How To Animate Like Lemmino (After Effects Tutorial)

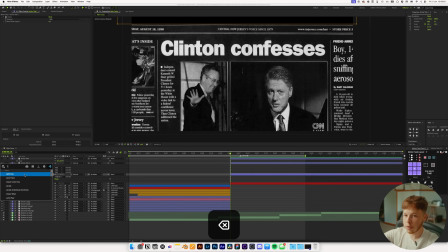1472s
You can even do something like a luma key,
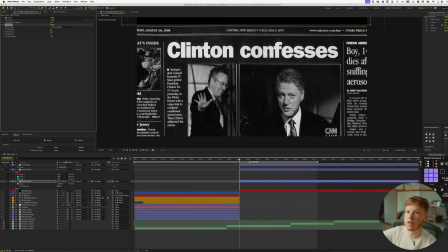1474s
which basically just takes black and white values and just increase the threshold until you don't have that background anymore.
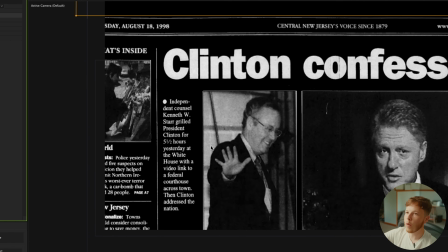1482s
So now we have no background on that, but we have the white text and all that good stuff.
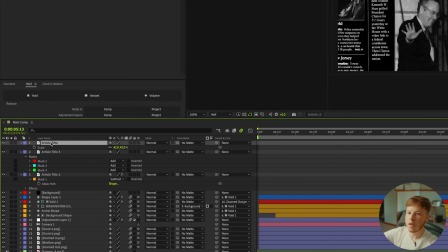1486s
And let's show our title up here. we are of course going to add an invert to that as well.
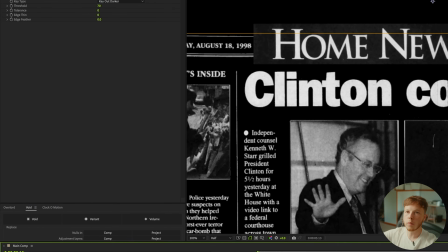1492s
And we can just copy the Luma key that we have for the first one, paste it on there.
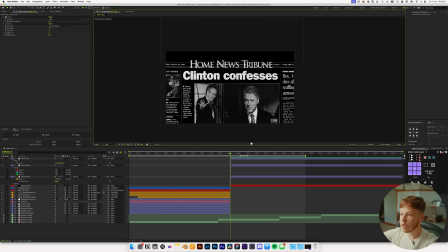1497s
Now you still have a little bit of that text up there, which looks kind of confusing. So all we're gonna do there is add a little shape tool here,
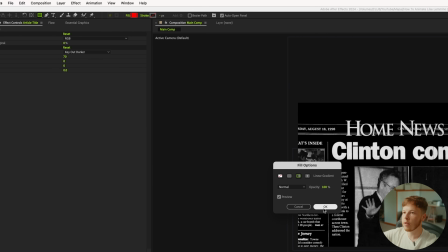1504s
and we're gonna change the fill to a black and white gradient, just any sort of gradient really.
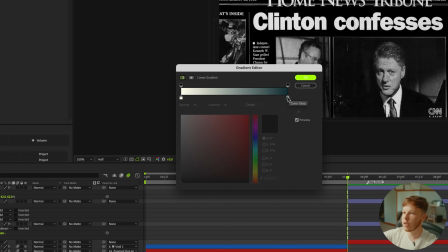1510s
And we're gonna remove these two, we don't need that. We just want it to be a linear gradient going from black to black.
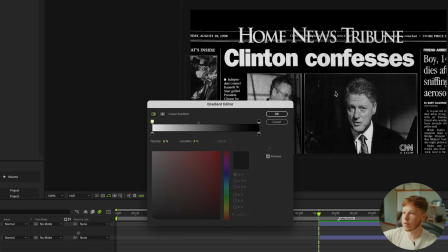1516s
But this first one, we are gonna set to 0% opacity, and we're just gonna draw out a shape up here,
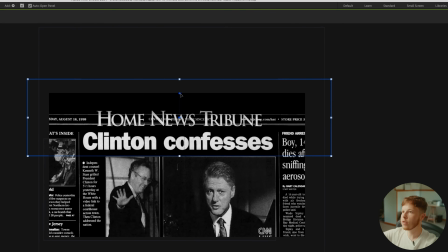1523s
and then we are gonna change the gradient to be a top-down gradient so that it just fades out what's up at the top just a little bit and place it behind our title
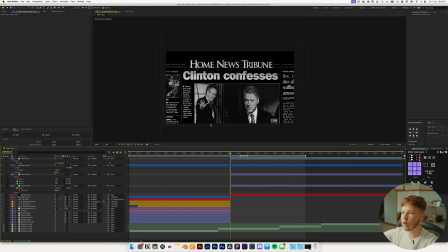1533s
here. So that just brings the attention back down to the article itself. As far as the animation goes for this, we're gonna keep it super simple.
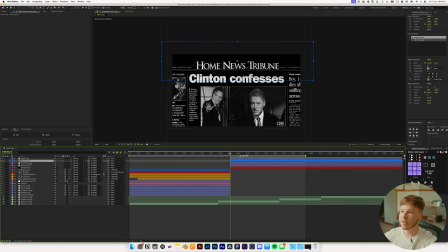1540s
The only things that we wanna do here is just add a slight position animation for everything that's gonna come in. And then we want to emphasize or kind of take the viewer's attention and bring it to just this section right here. And the way we're gonna do that is by creating a shape layer here.
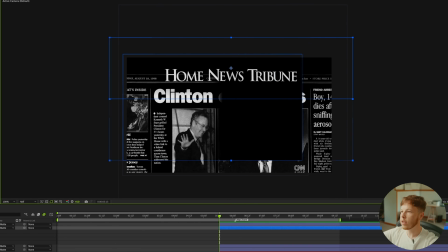1558s
And let's just create the full screen
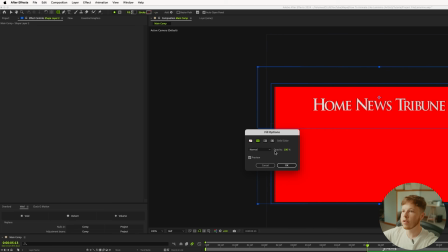1562s
and turn it into a solid and change that to a black,
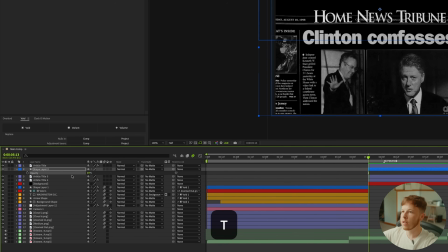1568s
and we can decrease the opacity a good bit like that.
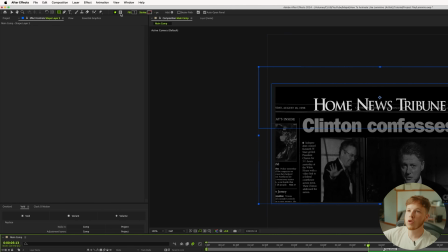1571s
And then we're just going to add a shape, so we want to make sure that we pick this tool up here once we have our rectangle selected, and on our shape layer we set it to a mask instead of a shape,
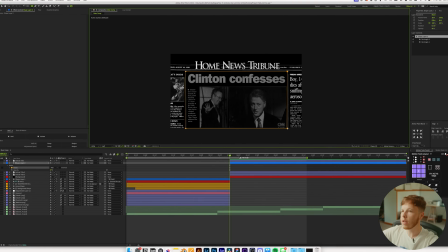1582s
and then we can just draw out our shape here, and then we want to invert it or change it to subtract.
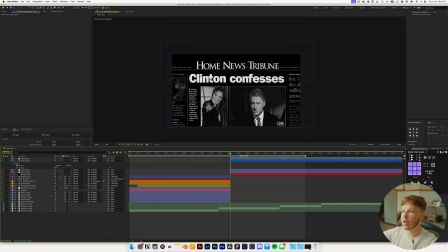1589s
And now we get this little focus on the sides so that everything else becomes kind of blurry.
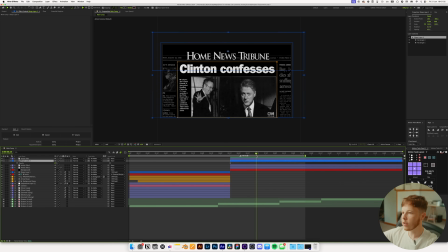1593s
And then we're just going to animate the opacity of this. So right now it's at 47. Let's go forward a little bit and keyframe that because we want it to gradually focus in on it, and then just set that down to 0 at the very beginning, so that if you play that back, you can see you just get that very gradual focus in on it.
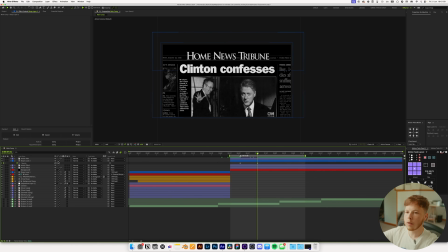1611s
And you can even increase the opacity of it a little bit just to really drag it in there. But that is the main technique behind it. And then as far as the position goes, we are just gonna add some very simple position animations to this. We can take all of these actually, just make it super simple on ourselves,
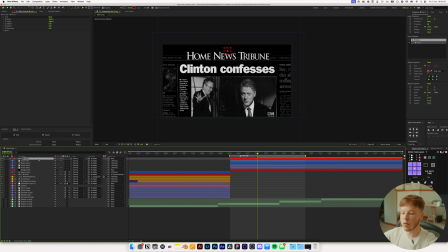1627s
link them all to a void or null if you don't have void, although it is a free plugin. Hit P, and we're just gonna go forward. Let's go right here, and then keyframe the Y position, go back and just drag that down just a little bit.
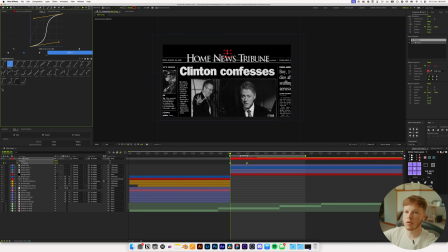1642s
And we're just gonna add the super sexy in animation. Might even accentuate it just a little bit more. And I don't want this one to go with it, so I'm just gonna unlink that and make sure that that is at the top still.
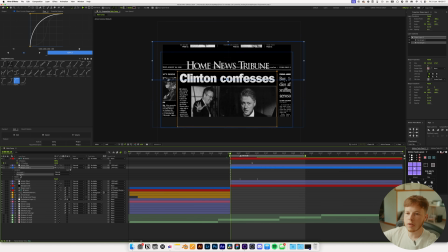1654s
Looks like I accidentally created these two, so I'm just gonna duplicate it,
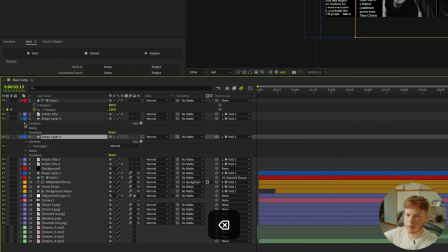1658s
and then I'm just gonna delete that from it and the opposite one from this one, so that we get those on separate layers.
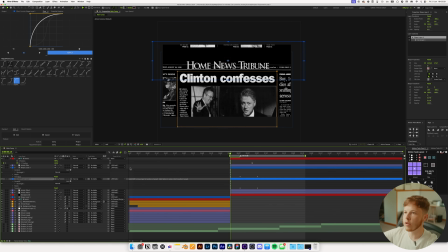1666s
And it's this one I don't want to move, which is our little top gradient.
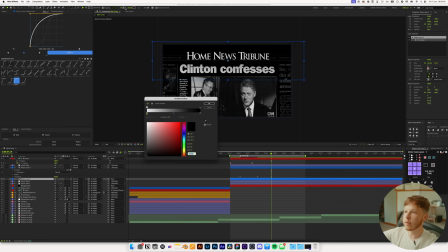1671s
Hit M to bring up the mask, delete the mask, and we just want to make sure that our gradient is still exactly where you want it, so it fades out that top bit. So now we have this nice little emphasis, and we can even add a scale animation to the article as well using our void layer,
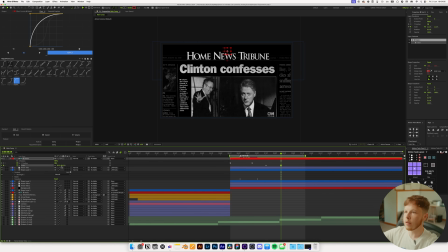1688s
and then go forward and scale it up just a little bit so we can zoom in. And you can even keyframe the position parameters and go forward a little bit and just move that up just a little bit. And now we just get a little bit of a punch in. And again, just emphasizes the views for the viewer.
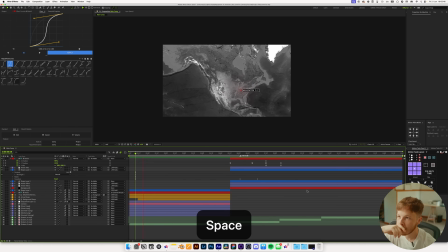1704s
So let's have a look at this with the narration.
Heart of Washington, D.C. lies a place steeped in history and intrigue.
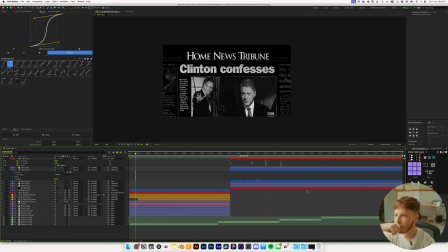1712s The White House, home to presidents past and present, holds many secrets within its walls. Hidden passageways.